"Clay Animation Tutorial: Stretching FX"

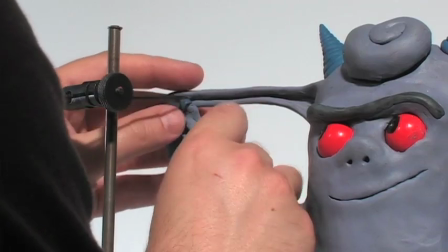And I'm just working with the clay that's there rather than adding any.
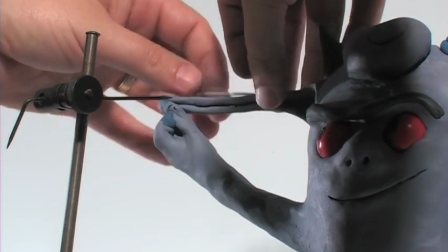And at this point, it's starting to ease out because it's reaching its maximum point, and it's also getting a little heavy and sagging in the middle,
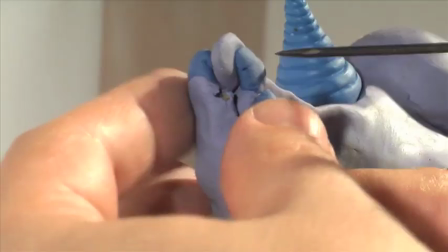so I'm sticking a little piece of aluminum wire along the back to keep it up.
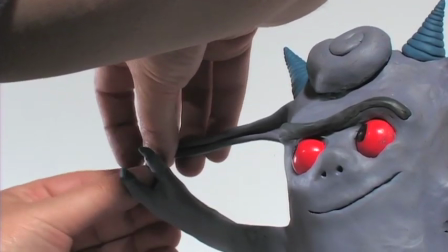So the move's got really small there at the end, and then he releases, and this is a quick, snappy move.
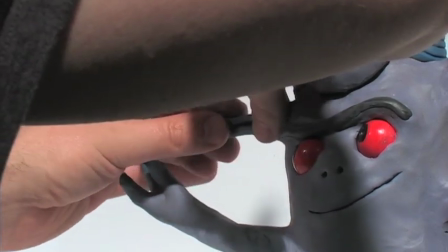So I have one move, one frame, where it's moved, I think it's about half an inch.
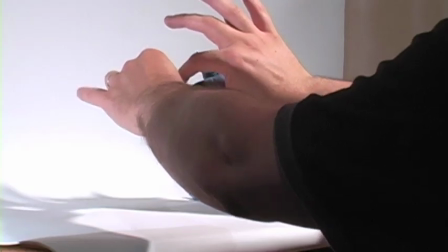The ear starts moving back half an inch, and then it really picks up,
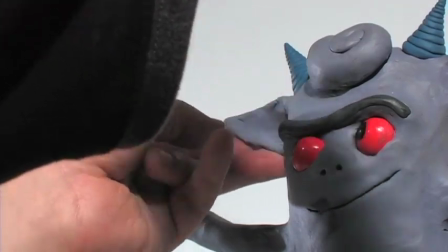and since it's supposed to be a really quick snap, it goes back to its original size in about three frames.
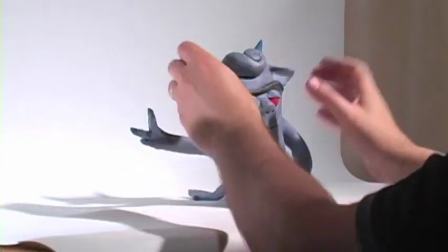And this of course is a jolt to the body so I'm animating a blink, an offset blink.
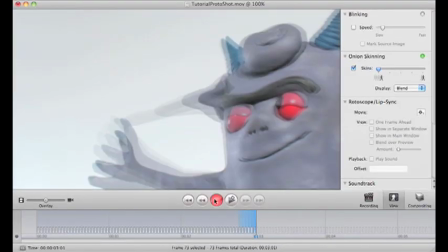And with the the ear hitting the body it snaps in and
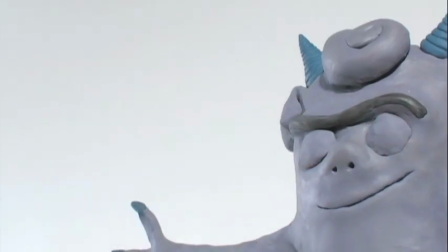then you can see how that how that went.
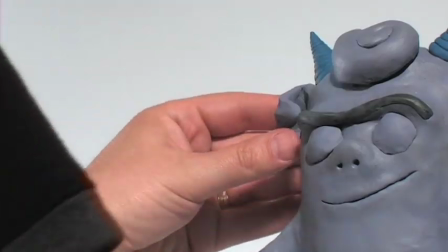He holds it for a moment so you can see the extension and then lets it go.
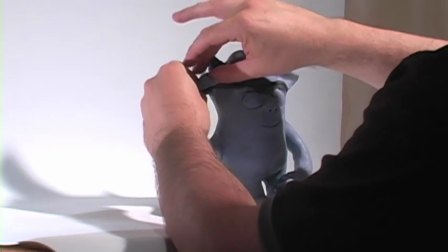And then the ear is waving back so that, in other words,
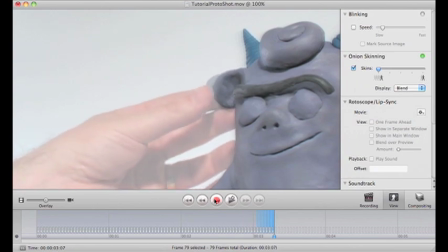the middle of the ear starts back towards its original position before the tip. The tip is following through.
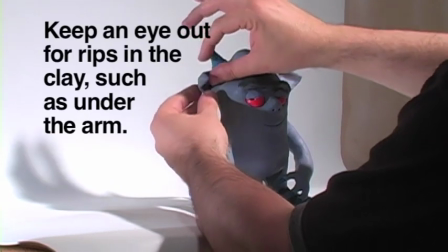So it's sort of like a wave.
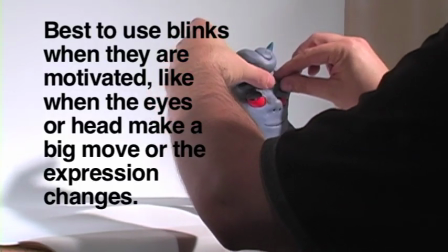And all the while there's been some animation on the face,
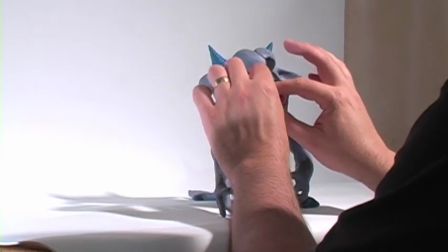just trying to keep it consistent where she reacts to what's going on with the ear coming out of the blink here.
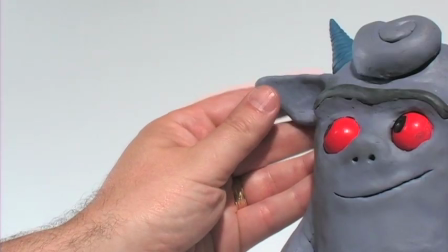It started offset, but then I kind of had the blink catch up with itself so it wouldn't look like he's drunk.
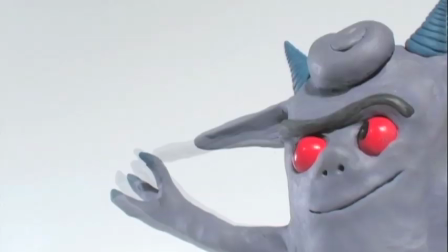Usually a fully offset blink will look a little like somebody's disoriented. So after the fast move, I want to ease it out.
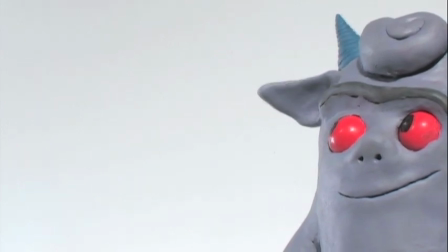And here's the final animation again.